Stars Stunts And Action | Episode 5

He kind of look at it in the beats, kind of the way you would look at a song and dance routine on stage. Next, I gather the ends together and start taping.
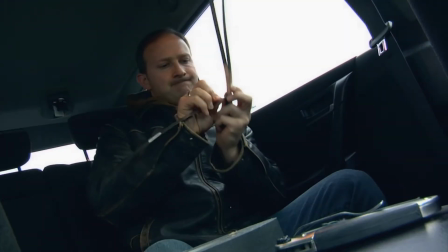758s
Any tape will do, but I'm using gaff tape. Next, grab a set of black gloves and cut 3 holes in between the fingers.
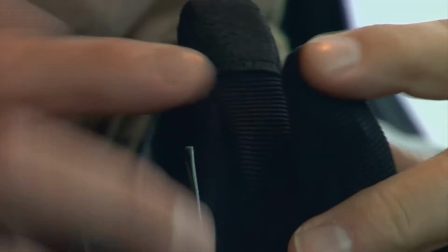766s
I think you can see where this is going at this point. Now, finally, the reveal. I understand James has got a little craft project he's been working on. So I look over JJ's shoulder, and here comes James with his project. Look out. How do you use these things if you're going to fight? Well, first of all, we wouldn't use those in a fight because those are real metal. We'd be using the rubber or the aluminum picture doubles. But yeah, these are a little dangerous. I don't know if JJ was exactly impressed with my Wolverine claws, but as soon as he saw him, he dropped right into fight coordinator mode. You know, using these type of tools, which is an extension of your arm, basically what you're doing is you're looking through the frame of the camera like this.
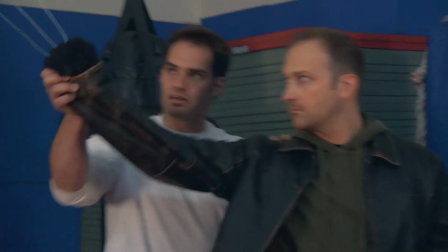818s
This is our frame, okay, and there's a box. There's 4 corners and 4 walls, so you're always trying to hit one edge of the frame or the other to fill the frame up to make the action look interesting. Good. See what I'm saying? So every movement you do should be straight-armed and wide, so you really fill the frames up nice.
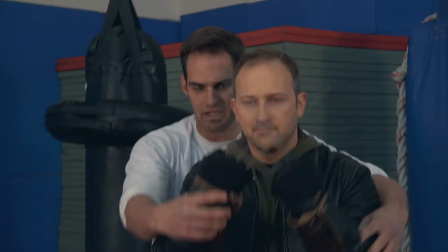834s
Right. And you always end up in the classic Wolverine pose. You start with an X for the X-Men, and then rip it down for the Wolverine.
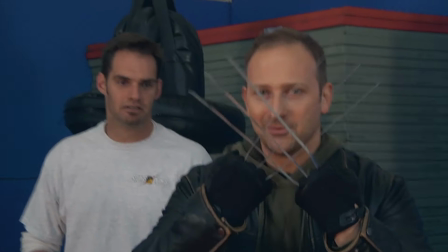841s
Sink into that. Good. One more time. All right. Here we go. Go ahead. Yeah!
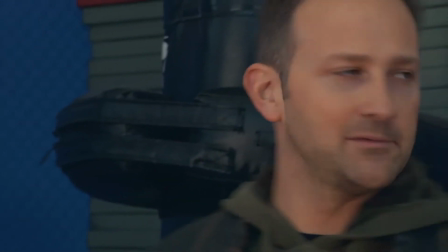846s
So if I'm fighting Sabretooth or... Sam Sabretooth.
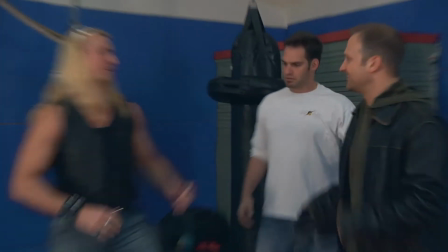851s
All right. As I come pouncing in the screen. All right. Okay. So duck the first one.
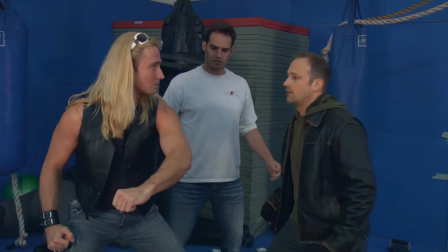856s
So he throws a punch and you duck. And then right away he throws a straight punch and you wrap it. Good.
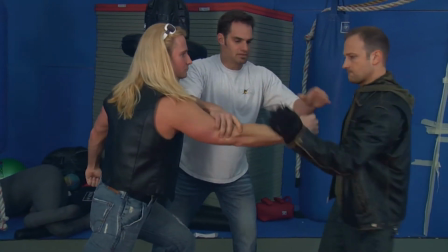860s
And no. Wrap it this way. Good. One more time. Wrap it this way. Hold it here.
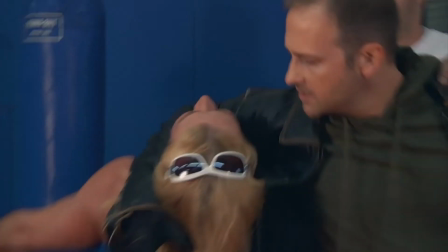865s
Now turn. Right. Hook his head. Fold him down. Ow. And now the camera pushes in so we see a close-up of both faces, the struggle.
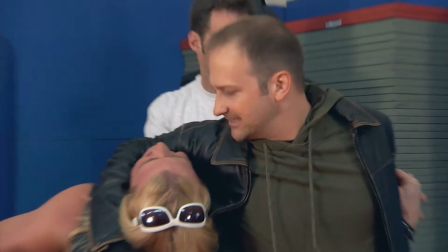872s
You could break his arm over here if you wanted to, like a crack. Now unwrap him. And now go underneath.
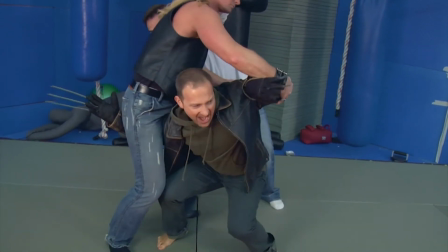878s
For the fireman's carry, take him over. 3, 2, 1, go. Nice.
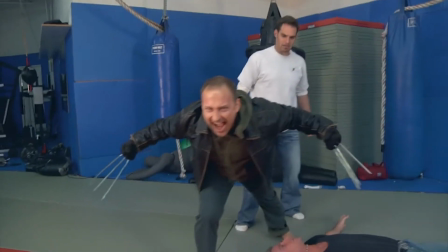882s
And then shank him. Good. Then pose out to the camera. So, James breaks out his junk store claws, right?
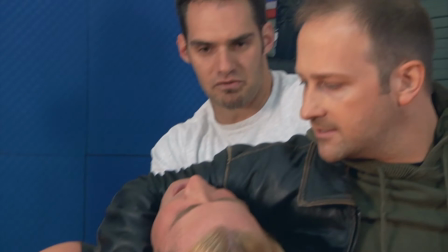890s
And what happens? I get my butt kicked.
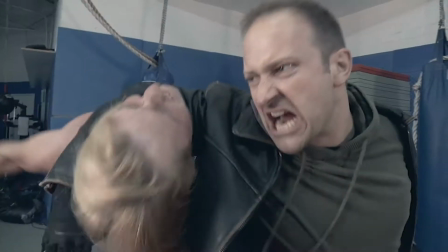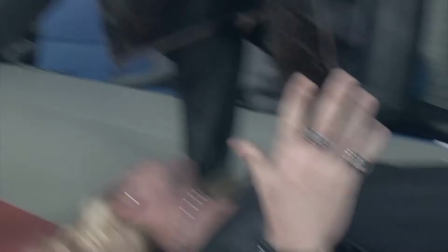So after the claws came out, JJ brings in his Hollywood stunt team to show us how professionals set up a fight at real speed.
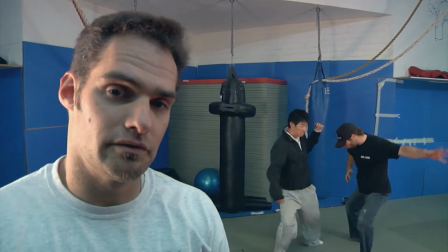910s
The gentleman with a hat on's name is Sam Hargrave. He dealt with everyone in Wolverine except for Wolverine. The other gentleman's name is Jay Quangus.
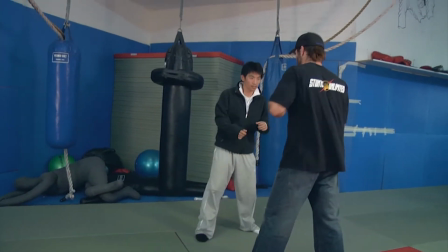916s
So for no further ado, this will be fast. Here we go, guys, first position. And 3, 2, 1, action.
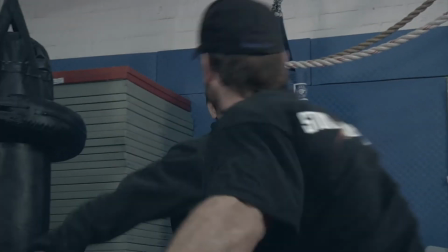928s
The way JJ's crew works is truly amazing. Those guys put that fight together so fast, and the way they did it, flawless. Good job, right on, man. Right on. Thanks. Hey, we appreciate the time. My pleasure, bro. All right. My pleasure. Thanks.
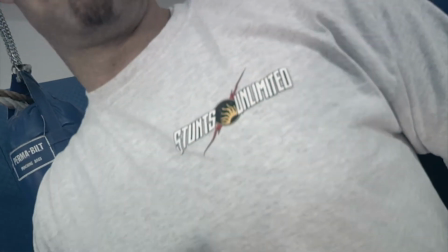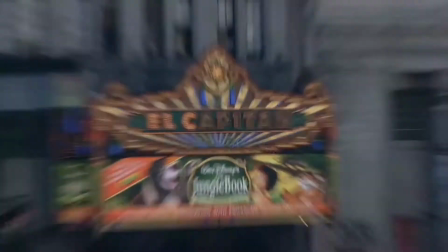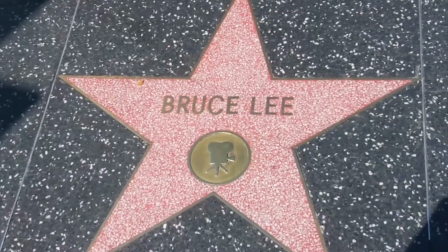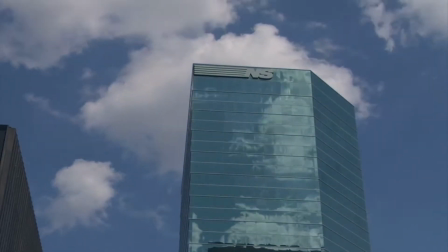So we get, I get this DVD in the mail, and this is back for Death Proof or anything. It's a documentary about stunt women called Double Dare, DoubleDareTheMovie.com. Go purchase it, it's good. And it's all about Zoe, and, you know, she's just this cool action chick, and she's really hot,
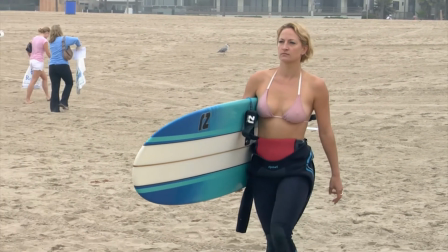982s
and she's tough, and, you know, she was the stunt double for Xena, and she was Una's stunt double in Kill Bill. You know, she did all the fighting and flipping and wearing the yellow jumpsuit. So I got really interested, so I called her up and did some magazine writing for her, and next thing together, we're at a photo session at Inside Kung Fu.